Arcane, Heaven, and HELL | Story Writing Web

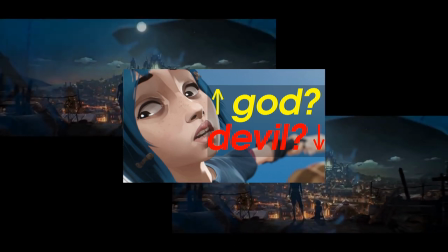(28:54)
Both things Silco told to Vander's face in episode three. Who do we transition to after Vi's demand for respect? To the underwater layer of villains. Why underwater?
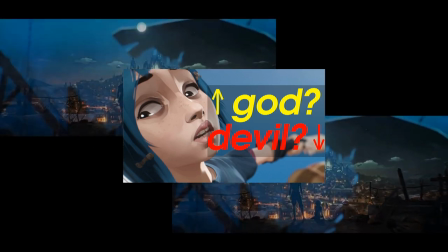(29:08)
Because in the depths is where monsters lurk. Also, Silco had a very intimate relationship with water. He underwent a dark baptism and was transformed.
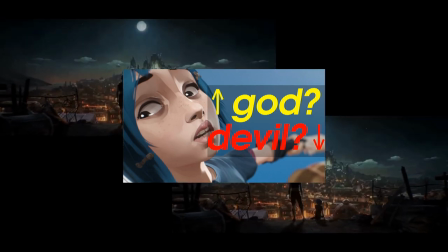(29:20)
It was the same ritual he administered to Powder later in the show where she received her anti-christened name of Jinx. The first frame is a half-destroyed chair and the dark waters behind.
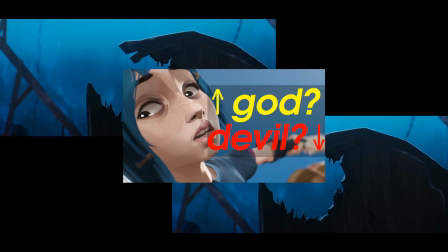(29:34)
Deckard was thrown into the seat forcefully. A sleeping cat woke up and brushed against Deckard's leg.
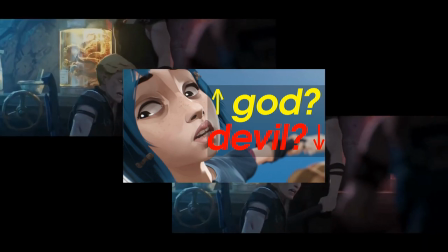(29:40)
The cat was asleep, a type of death. It touched Deckard's leg.
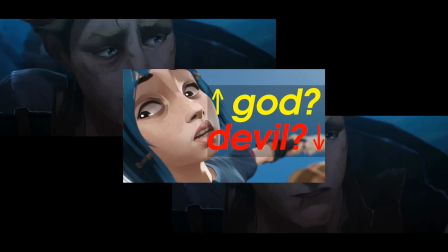(29:45)
The cat is killed at the end of the episode. The cat brushing his leg connects the two of them.
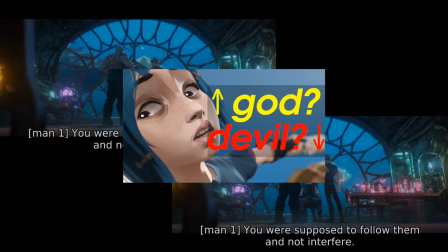(29:51)
You could say it placed a curse on Deckard, A bad omen. A sea monster swam by and were slowly shown the villain, Silco, for the first time.
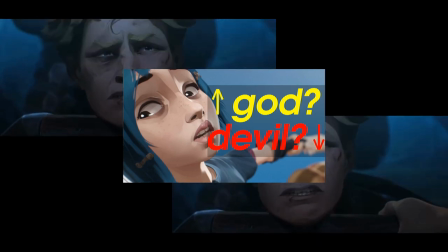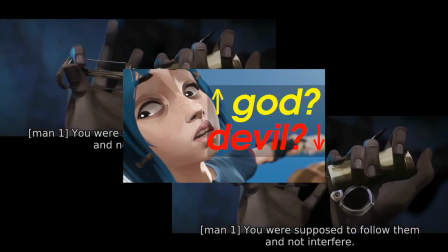(30:07) You were supposed to follow them and not interfere. I'm sorry.
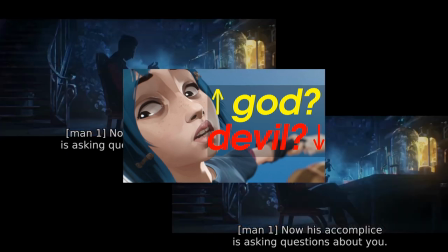(30:14) He's caught us by surprise. Now his accomplice is asking questions about you.
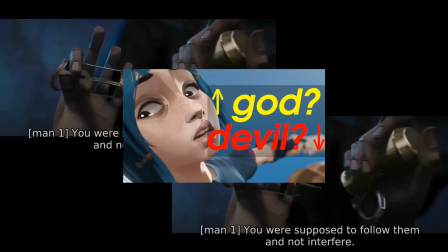(30:21) And that's not a risk I'm willing to take.
He held a strange device and combined two separate pieces.
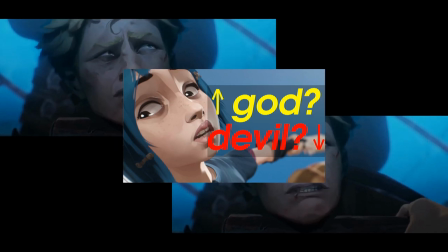(30:29)
You were supposed to follow them and not interfere.
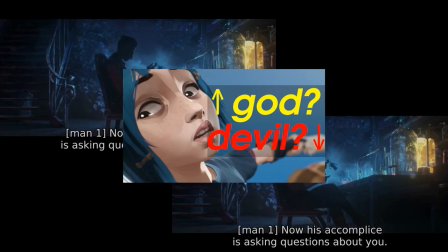(30:33)
Silco, just like Vander, never began a conversation with his direct intentions.
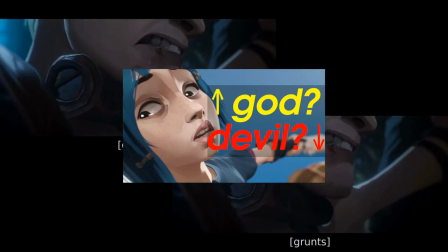(30:38)
I'm sorry, they just caught us by surprise, an obvious lie from Deckard.
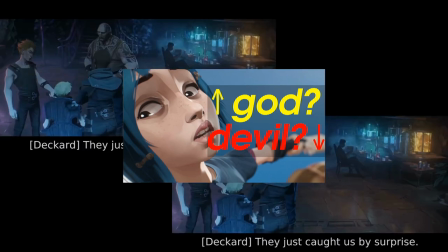(30:45)
Now his accomplice is asking questions about you, his being Vander, accomplice being Benzo.
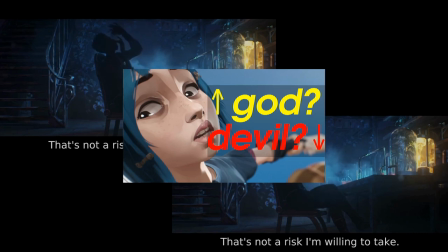(30:53)
Ever so slowly is Silco revealed. The eerie music, the hardened thugs, the isolation in the murky depths.
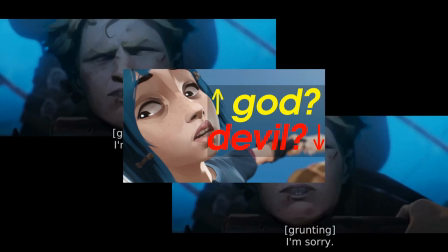(31:02)
The first shot of Silco is a profile shot of his silhouette. Seeing half of someone's face is duplicity.
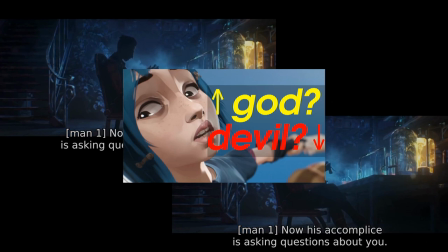(31:09)
Darkness is his disposition. He's tapping the strange device to mix the solution within it.
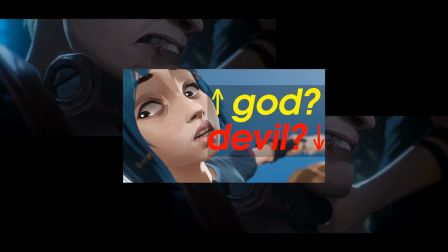(31:15)
This tap-tap-tap is like the ticking of a clock. His impatience with Deckard reached its peak.
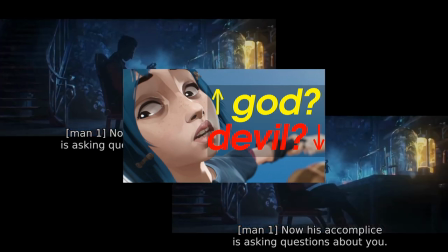(31:21)
Deckard's life was ticking down. The kids, it was their fault.
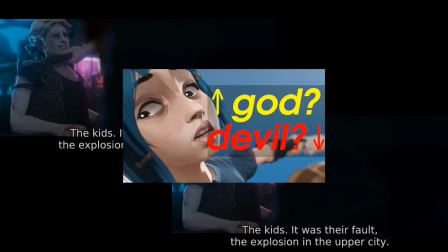(31:26)
The explosion in the upper city, pleaded Deckard. That was them? asked Silco.
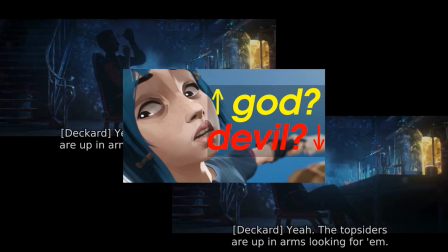(31:33)
This is the line that told me it was not Silco who was the weirdo little man spoke of. This, and the general modus operandi of Silco at this point in the story was lying in wait for his opportunity to strike.
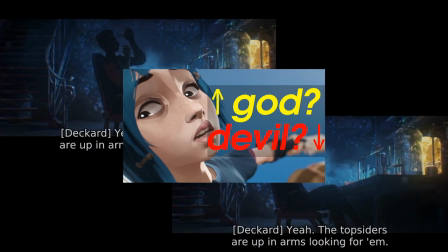(31:50)
Deckard and his group of adolescent thugs were one of the strings in Silco's information network, and if Deckard was a weak link, he would cut him off.
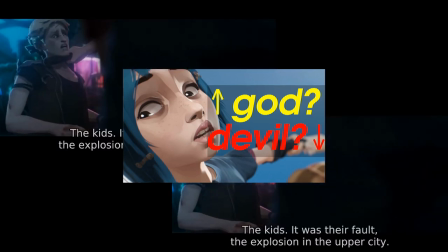(32:01)
But this tidbit of info about Vander's kids might be Deckard's saving grace.
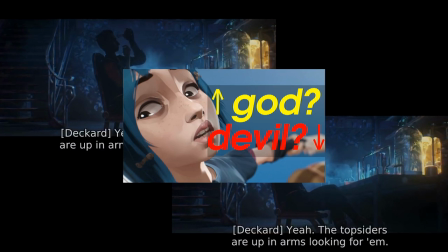(32:07)
Vander's in trouble, said Silco to himself. A new opportunity presented itself. Silco turned to face us, and the glowing red eyes revealed from his hidden half.
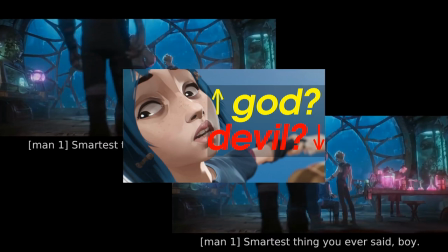(32:18)
A classic use of the evil eye. It also was his left eye, left often being the path of evil,
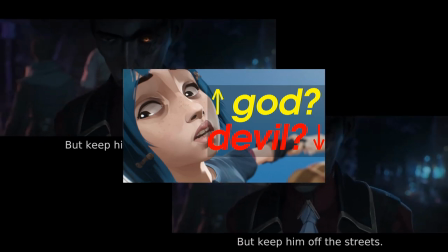(32:27)
and something we've seen many, many times already in episode one.
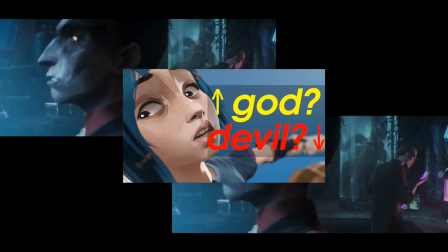(32:32)
As Silco swaggered across the room, the camera rotates around him to settle on his left profile.
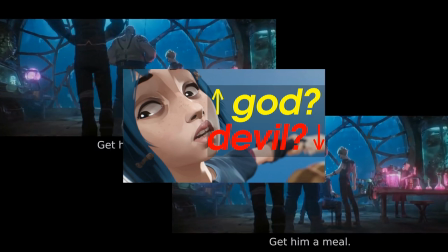(32:39)
The directors are very clever not to show the entirety of Silco, but only bits and pieces.
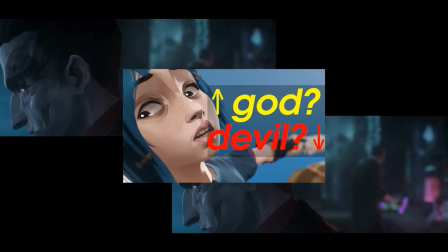(32:46)
They are using horror movie techniques to associate this otherwise thin, frail man with monstrosity.
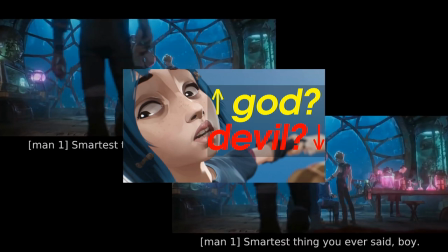(32:54) Our timeline has moved up. The timeline for what? For creating monsters.